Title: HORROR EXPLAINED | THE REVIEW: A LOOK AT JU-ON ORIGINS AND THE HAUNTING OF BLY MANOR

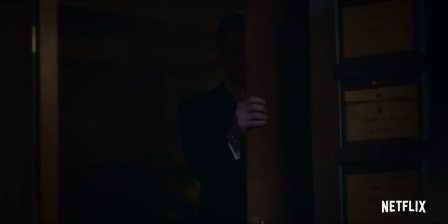Why do we make horror movies? Why are they so exciting to watch?
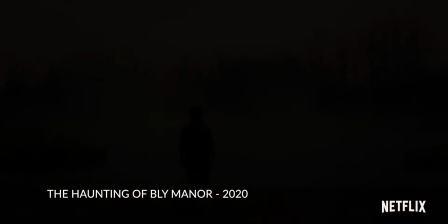Why do we like feeling anxious on the edge of our seats frozen in fear? And why do our muscles tense when we're afraid?
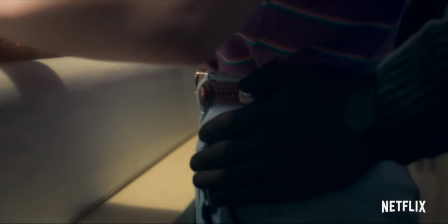And how do directors construct a scene that can grip an audience's imagination so completely?
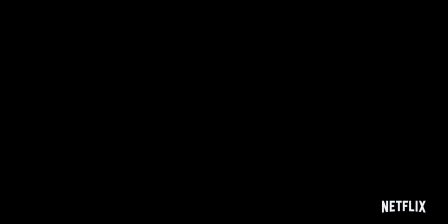After all, delighted audiences have given billions to be scared out of their seats with hair-raising moments, like this. Welcome to The Review, where we love good cinema, story and concepts. This week, we're looking at horror, what scares us, and how it's done.
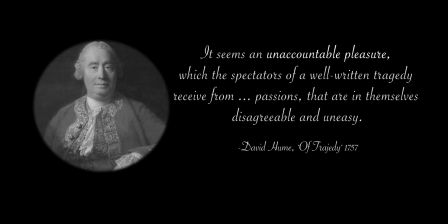David Hume wrote in 1757,
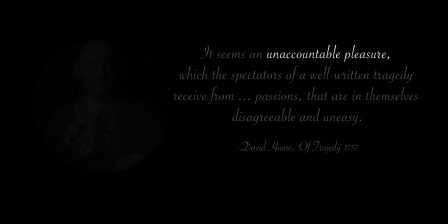It seems an unaccountable pleasure which the spectators of a well-written tragedy receive from passions that are in themselves disagreeable and uneasy.
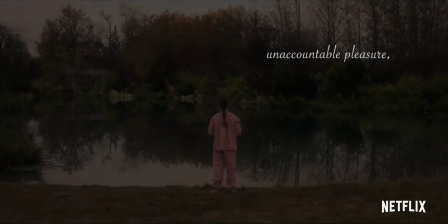And I think it's that unaccountable pleasure part that's really key here.
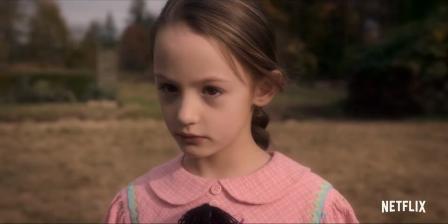Researchers at Georgetown University who study what happens in our brains when we get scared Discuss fear in three stages.
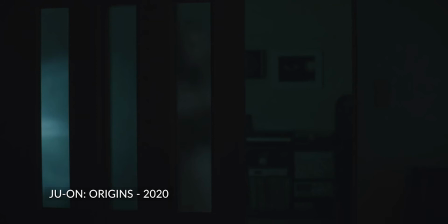1. We see or sense a potential threat. 2.
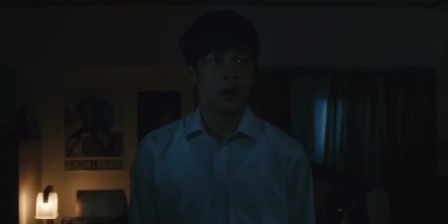The amygdala sends a signal deep in the base of the brain, which makes us involuntarily freeze or jump.
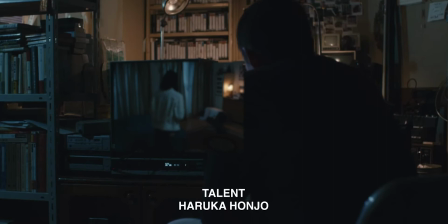3. The hypothalamus triggers the autonomic nervous system, the system responsible for fight-or-flight instincts.
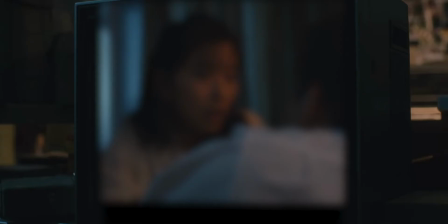With movies we experience a fourth step, when in the absence of any actual danger, we are awash in endorphins and dopamine.
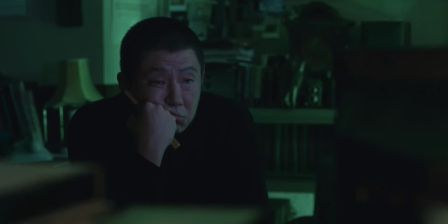This may answer why many of us watch horror movies, they offer a catharsis against demons from the comfort of your living room.
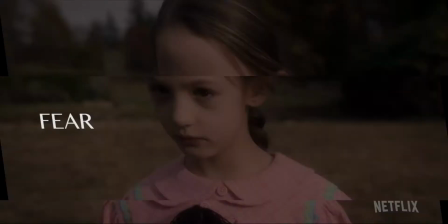But how are films able to capture that primal response and present it on screen? I think this is that well written part of David Hume's quote.
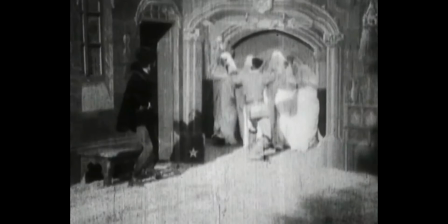The term, mise en scene, literally, placing on stage, is used to describe the visual and spatial elements of a film.
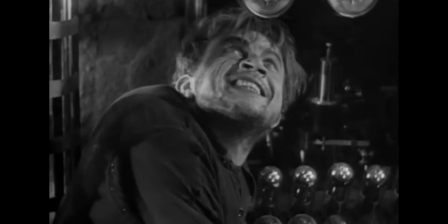A hallmark of the horror genre is the use of long, prominent, projected shadows and underexposing shots to add a shroud of eeriness to every scene.
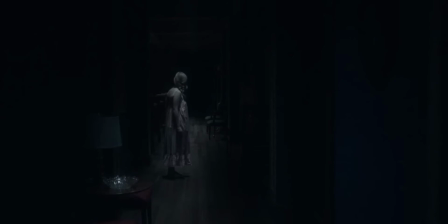Skilled use of set lighting, or lack thereof, adds a literal void that allows viewers to fill the shadows with what is most terrifying to them.
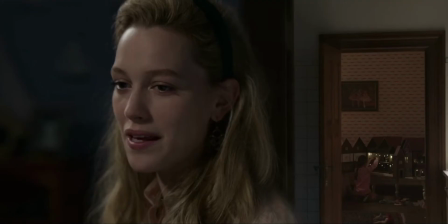Using slow, long shots, or even close-ups, or shooting through things,
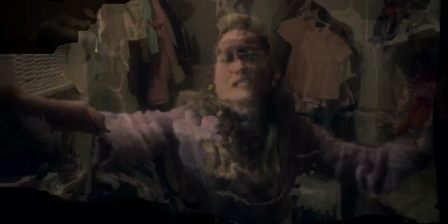all add a sense of anxiety and mystery meant to unsettle. Long, reaction shots of characters as they encounter the
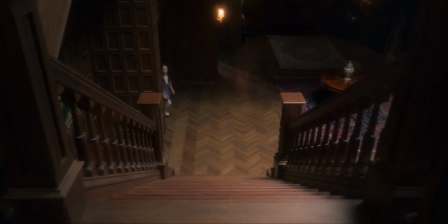minimally shown monster allows the audience to imagine their own worst nightmare.
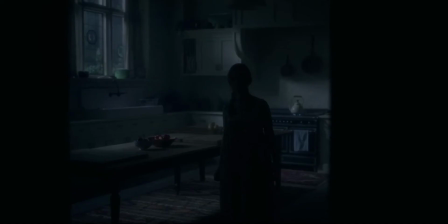The use of high or low angle shots in conjunction with tracking and panning gives the character a look as if they are unknowingly being watched.
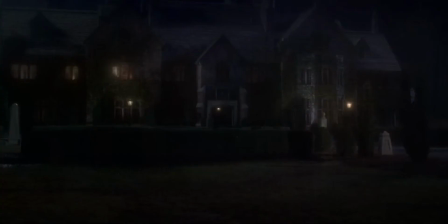Editing together sound with images in a way to create new perceived meanings, in this case to create fear, is a unique facet of film.
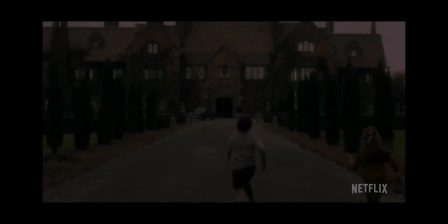Though it seems this is an era of movie franchises and cinematic universes,
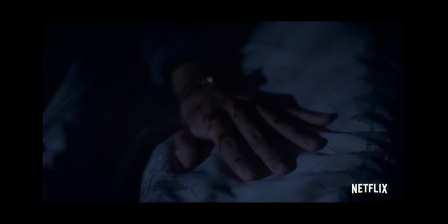the horror genre has always run deep with sequels, prequels, and retellings.
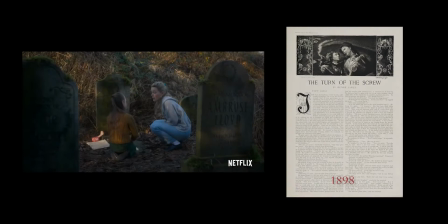Netflix recently released The Haunting of Bly Manor, which is loosely based on Henry James' 1898 novella The Turn of the Screw,
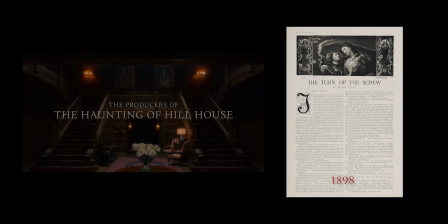a story about a governess who, caring for two children at a remote estate,
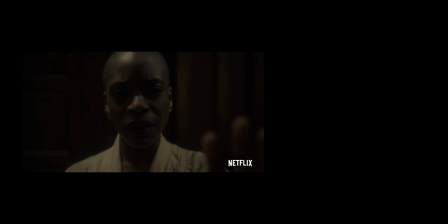becomes convinced that the grounds are haunted. and I highly recommend it.
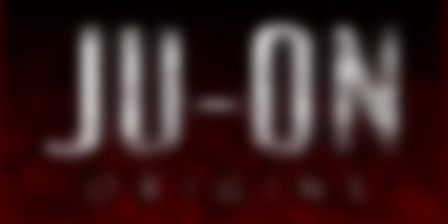The other show that I want to recommend to horror fans is another Netflix original, Ju-On Origins.
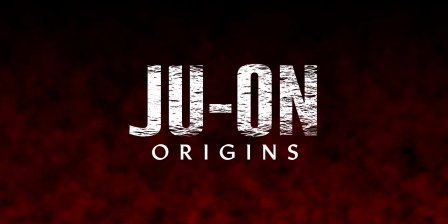I'm probably saying Ju-On 1 and it's a prequel of sorts,
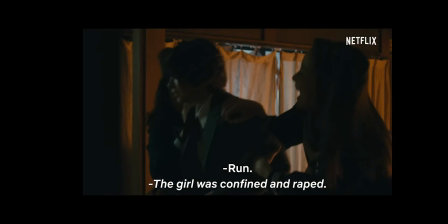allegedly telling the true origin of the curse that the long-running Japanese horror franchise Ju-On is based on.
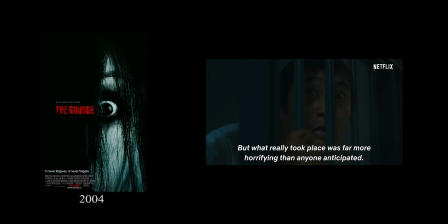Ju-On is known as the grudge here in the United States.
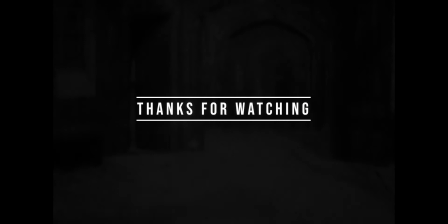I highly recommend both of these shows, especially if you're looking for a good movie for Halloween or spooky season in general well thank you for watching
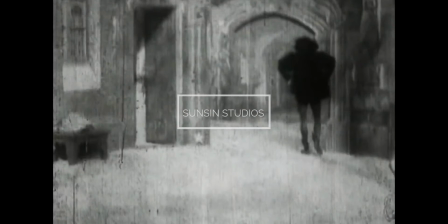and if you like the show please like and subscribe i really appreciate you taking the time to watch these videos and see you next time on a
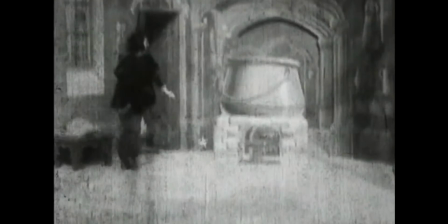review